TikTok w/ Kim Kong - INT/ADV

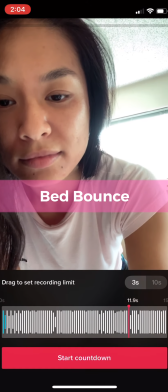0s
What's up my beautiful peoples! I'm gonna teach you the bed bounce along with three of my favorite wardrobe transitions that are also trending on TikTok.
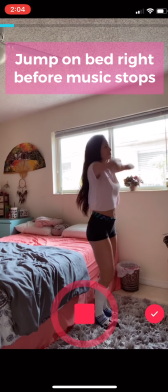8s
Okay, so the trick to making it appear as if you just switched outfits while jumping on your bed is to jump right before the music stops.
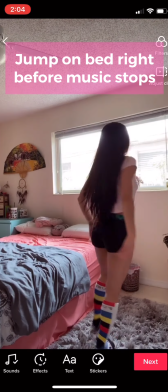16s
The first part of this should be catching you in midair while the second part of this should be catching you as you're landing in bed.
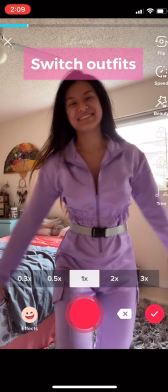23s
Don't worry if it doesn't look perfect to a tee because at the end we're gonna fix all of that by adjusting the clips.
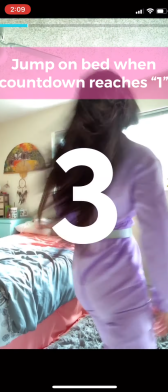30s
For the second part of this transition, be conscious of your countdown. Once your countdown reaches 1, that's when you should hop onto bed.
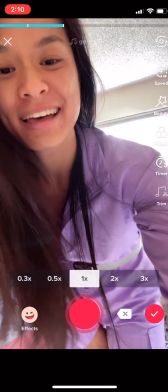38s
The goal is for the camera to catch you as you're landing, not when you're jumping. And as always, I like to check everything before moving on to the next transition.
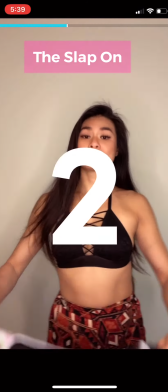47s
Woo! Look at that. That was smooth. Okay, moving on to the infamous slap on and pull off transition.
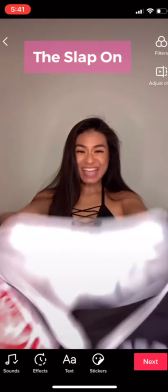54s
Hold that shirt by the collar and slap it on right before the music ends.
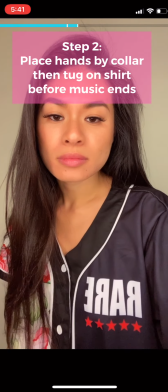59s
For the second part of this transition, you're going to place your hands by your collar or you could hold your collar too.
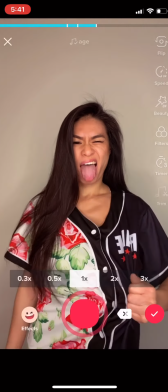65s
Then tug your shirt right before the music ends.
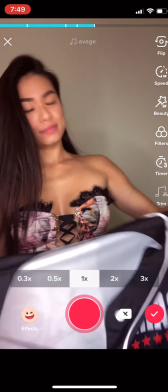69s
Switch into your next outfit and you are ready for the last step of this slap on and pull off transition.
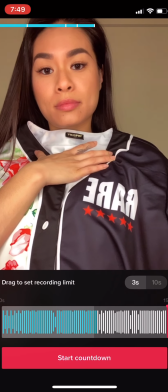76s
Hold the previous shirt that you were just wearing over your body and then start your timer. The second the countdown hits one, that's when you're going to peel your shirt off.
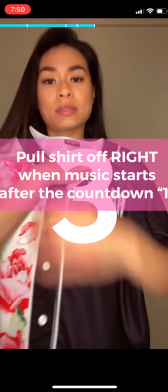84s
Make sure that your hand placement is tugging at the same position from where it was tugging in the previous one
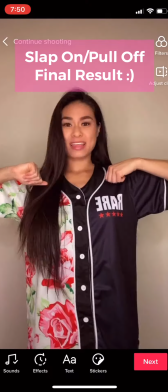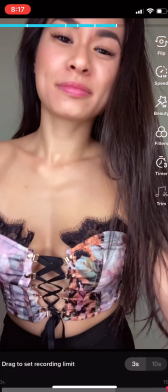96s
and now last but not least the infamous hoodie throw i love this one because it's easy but super duper fun hold the hoodie out
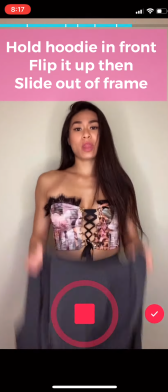104s
in front of the camera by its collar and flip it into the air while moving out of the frame at the same time final step guys we're almost done
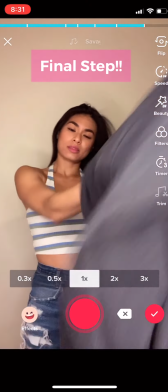112s
i can't wait to see your 15 second video after this tutorial okay so for this one put your hoodie on and
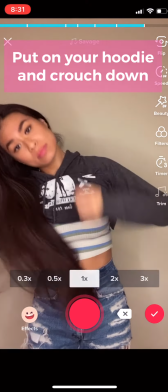119s
then you're gonna crouch down low in front of the camera until only the tip of your head and the top of your back are showing.
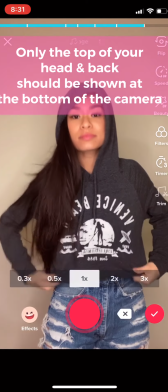125s
Also, don't forget to subscribe and like and comment if you have any other tutorial suggestions and follow me on TikTok and Instagram.
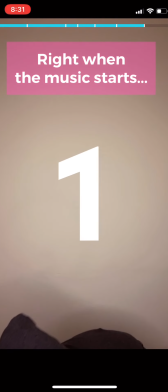132s
All right, I'm done self-advertising. When the music starts, you're gonna jump and voila.
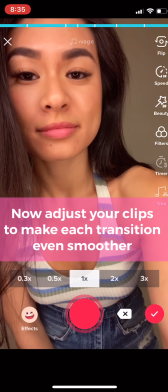139s
One more last step and I promise this is for real the last step. This is actually the magic touch.
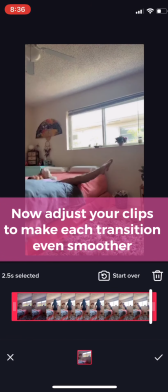144s
So remember in the beginning when I said that it's okay if your clips didn't look that smooth and that we're going to adjust them at the end.
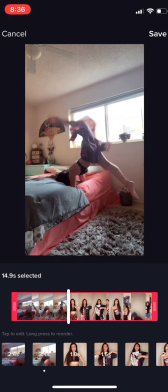151s
That's because TikTok has this awesome feature where you can adjust your clips, select each and every individual clip that we just filmed,
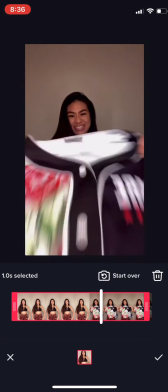159s
and trim the beginning and the end to make every transition look as smooth as possible.
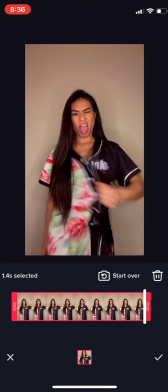166s
Yes, this is the magic secret to smooth transitions. Thank you guys so so much for watching.
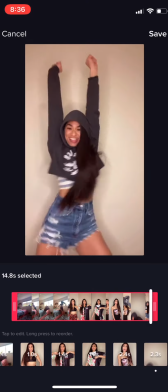172s
I hope you guys enjoyed this tutorial and if you make a TikTok after watching it, please tag me because I would really, really love to see it.
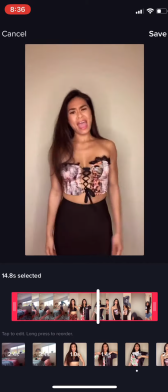178s
And also if you're interested in joining my Zoom classes, all my information is written down in the details below this video.
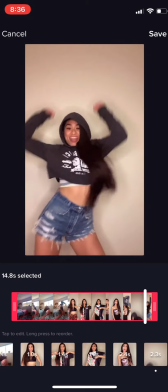184s
Bye!